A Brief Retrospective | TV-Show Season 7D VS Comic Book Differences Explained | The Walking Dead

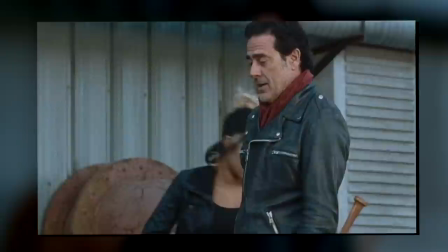28:39 Namely, we get the flashback to how Negan never actually wanted her to get into the coffin in the first place,
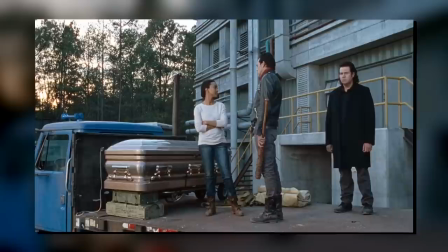28:44 and that it was rather Sasha's plan to hide in there, take the pill Eugene gave her, and bank on the fact that it would be Negan who'd opened the coffin first. So yeah, an interesting remix all things considered.
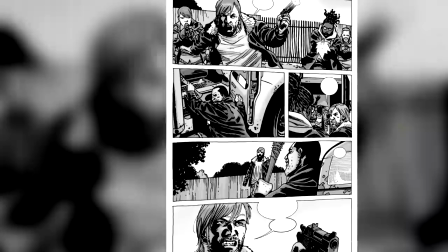28:56 But as we cut back to the present, with Sasha springing out, the war basically begins right away.
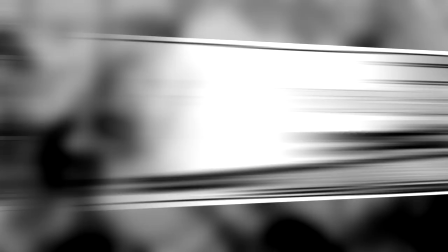29:01 And so with that, we have finally caught up to the books, though that doesn't mean the differences end there, because there are still many many many.
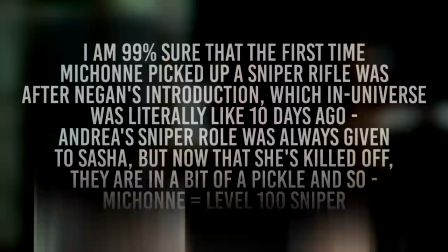29:09 First off, in the book, Andrea is of course the sniper. In the show, on the other hand, that is Michonne.
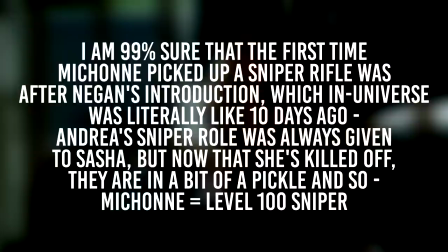29:15 And as much as I love Michonne, I still find it funny how hard they try to cram in the fact that she is apparently a good shot now.
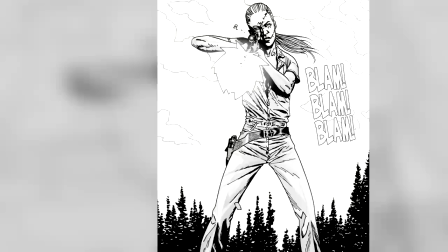29:23 In the book, Andrea has been an incredible shot ever since the first issues. She single-handedly picked off most of the Governor's forces after all.
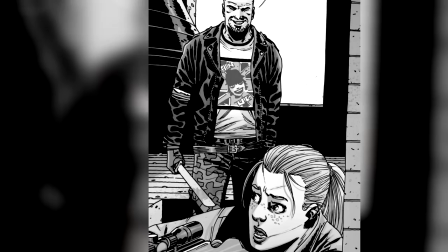29:32 But this is something that the show had obviously never planned for. And so now Michonne, who has always fought hand-to-hand, suddenly becomes her sharpshooter.
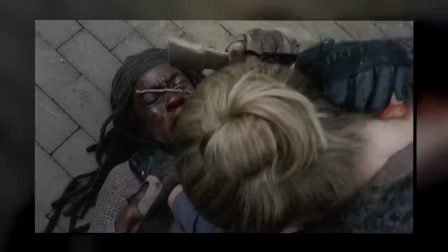29:41 But that aside, in both versions they're caught off guard either by saviors or the trash people and a fight breaks out, where they're both brutally beaten.
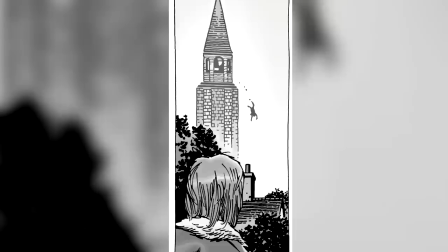29:50 And also, in both versions it seems like it is Andrew or Michonne who fall to their deaths, but it of course turns out to be the person they're fighting.
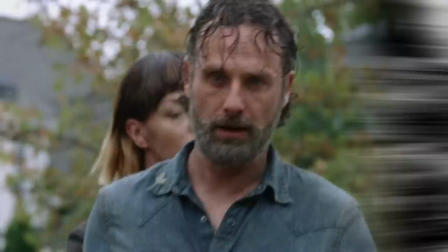29:57 And with that, in the show they are basically captured right away and a second lineup begins.
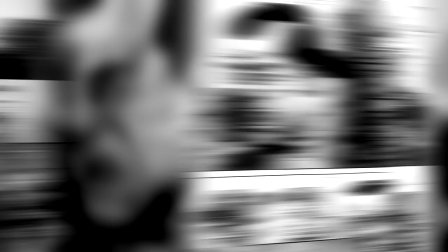30:03 In the book though, before the lineup is properly formed,
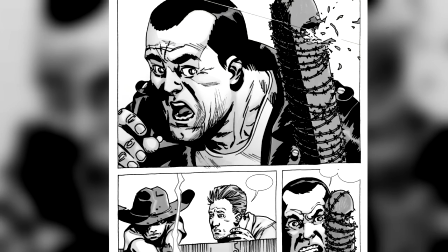30:06 Carl peeks out and shoots at Negan but hits Lucille instead. ads, which is where the Rosita thing was taken from last time.
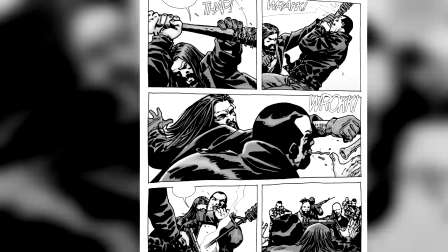30:14 Obviously, this enrages Negan, and once again, all hell breaks loose.
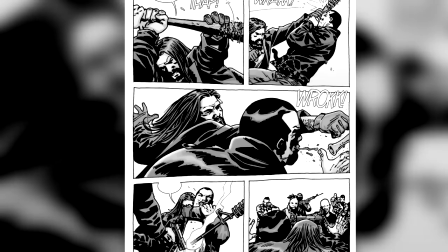30:18 In the book, Jesus suddenly springs up and makes his way right to Negan, quickly outmatching him in hand-to-hand combat and pulling a gun on him.
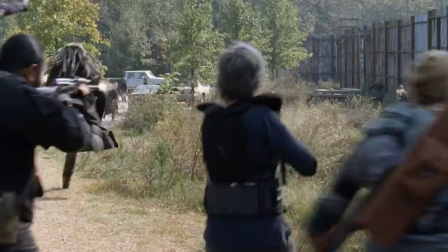30:26 In the show, on the other hand, that entire surprise factor, of course, comes from Shiva mauling one of the saviors, which happens a tad bit later in the book.
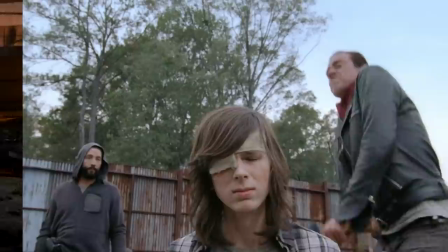30:34 And again, obviously, this would be a massive rewrite, but considering Carl dies anyway in just a few more episodes,
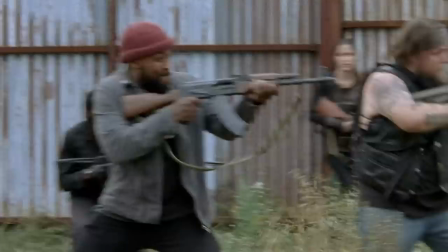30:40 him getting the bat here could've actually been pretty interesting, but hey, okay, whatever. But in both versions, the joint alliance arrives and begins to fight back the saviors.
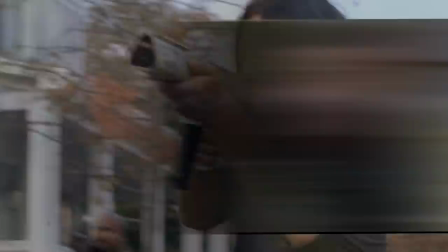30:49 Though, in the show, we of course get some incredible lines from our boy Negan,
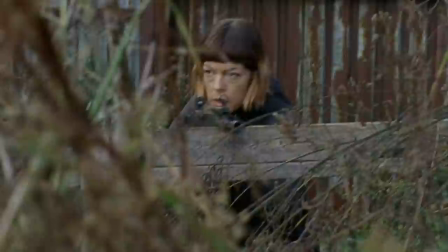30:54 such as the famous, among many, many others.
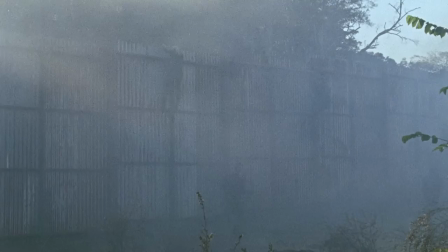31:00 And soon thereafter, the saviors are sent retreating.
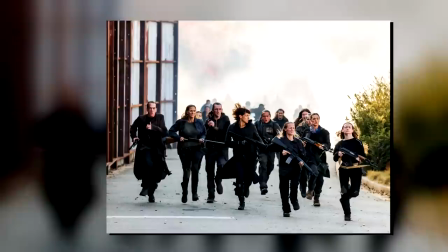31:03 But with that said, as great as the sequence is, I do have more than a few problems with this entire thing and the show.
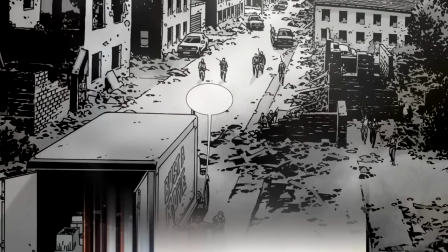31:11 Number 1, the sheer number of people makes this entire thing just so so hard to believe.
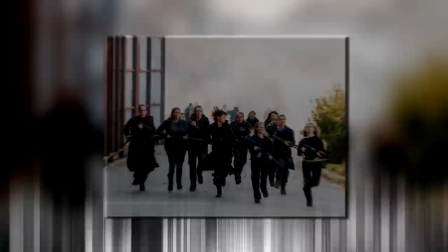31:16 Keep in mind that while Negan had his reinforcements, his group was still relatively small in the book.
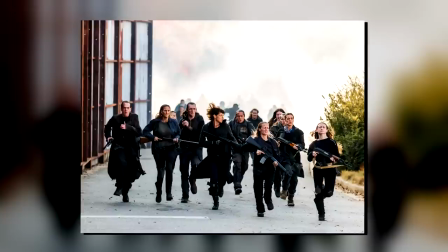31:21 In the show on the other hand, they had both the saviors as well as the entirety of the garbage people who, keep in mind, were fighting from within.
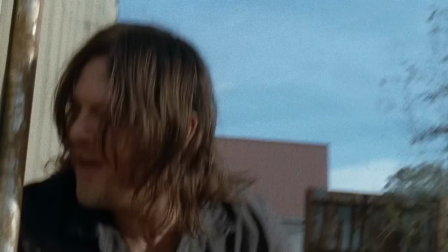31:29 So this entire battle sequence seems like the most unbelievable thing ever in terms of no one actually getting shot simply because how many people there are.
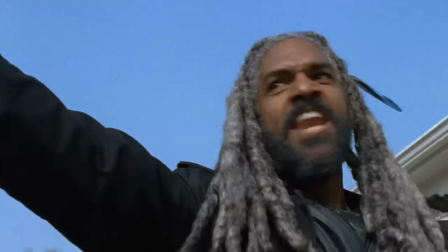31:38 Like, literally, no one important is actually shot here.
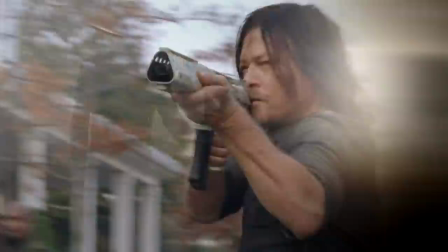31:42 Number 2, and I do admit this is a nitpick, I don't know why, but the uplifting music we see in this one is just a bit jarring to me.
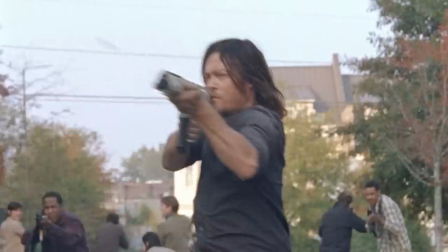31:50 Obviously, this season has been all about the group getting beat down, so this is a payoff to all of that.
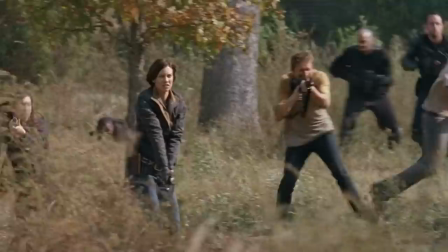31:56 But to me, it felt seriously cheesy. Especially with, again, the numbers being inflated to ridiculous proportions,
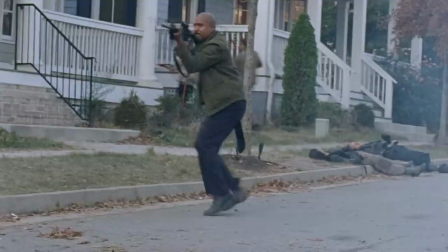32:04 it felt like an all-over-the-place Hollywood action scene rather than a cold, down-to-earth, and a brutal survival story.
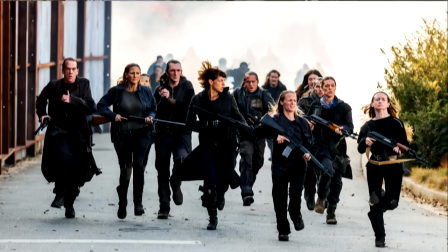32:11 Again, I don't know how much of this is just my own personal bias toward the book, but that's how I honestly felt about it.
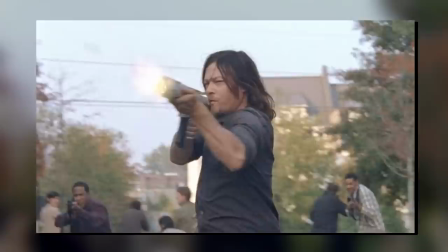32:18 And then on the same note, number 3. How ridiculously inconsequential the garbage people are.
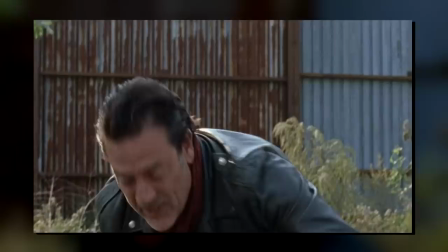32:24 If you really boil this entire thing down, they changed nothing in what happened here.
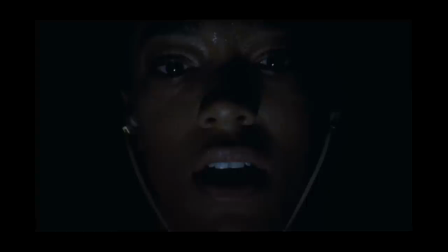32:31 The only person we really care about who died in this entire grand takedown scheme was Sasha, and that had nothing to do with the attack itself.
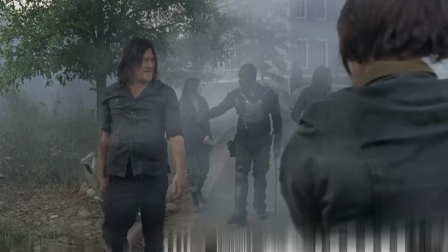32:40 No one super important died in the comics either, but again, in the book, this was a routine checkup, not a grand declaration as it was in the show.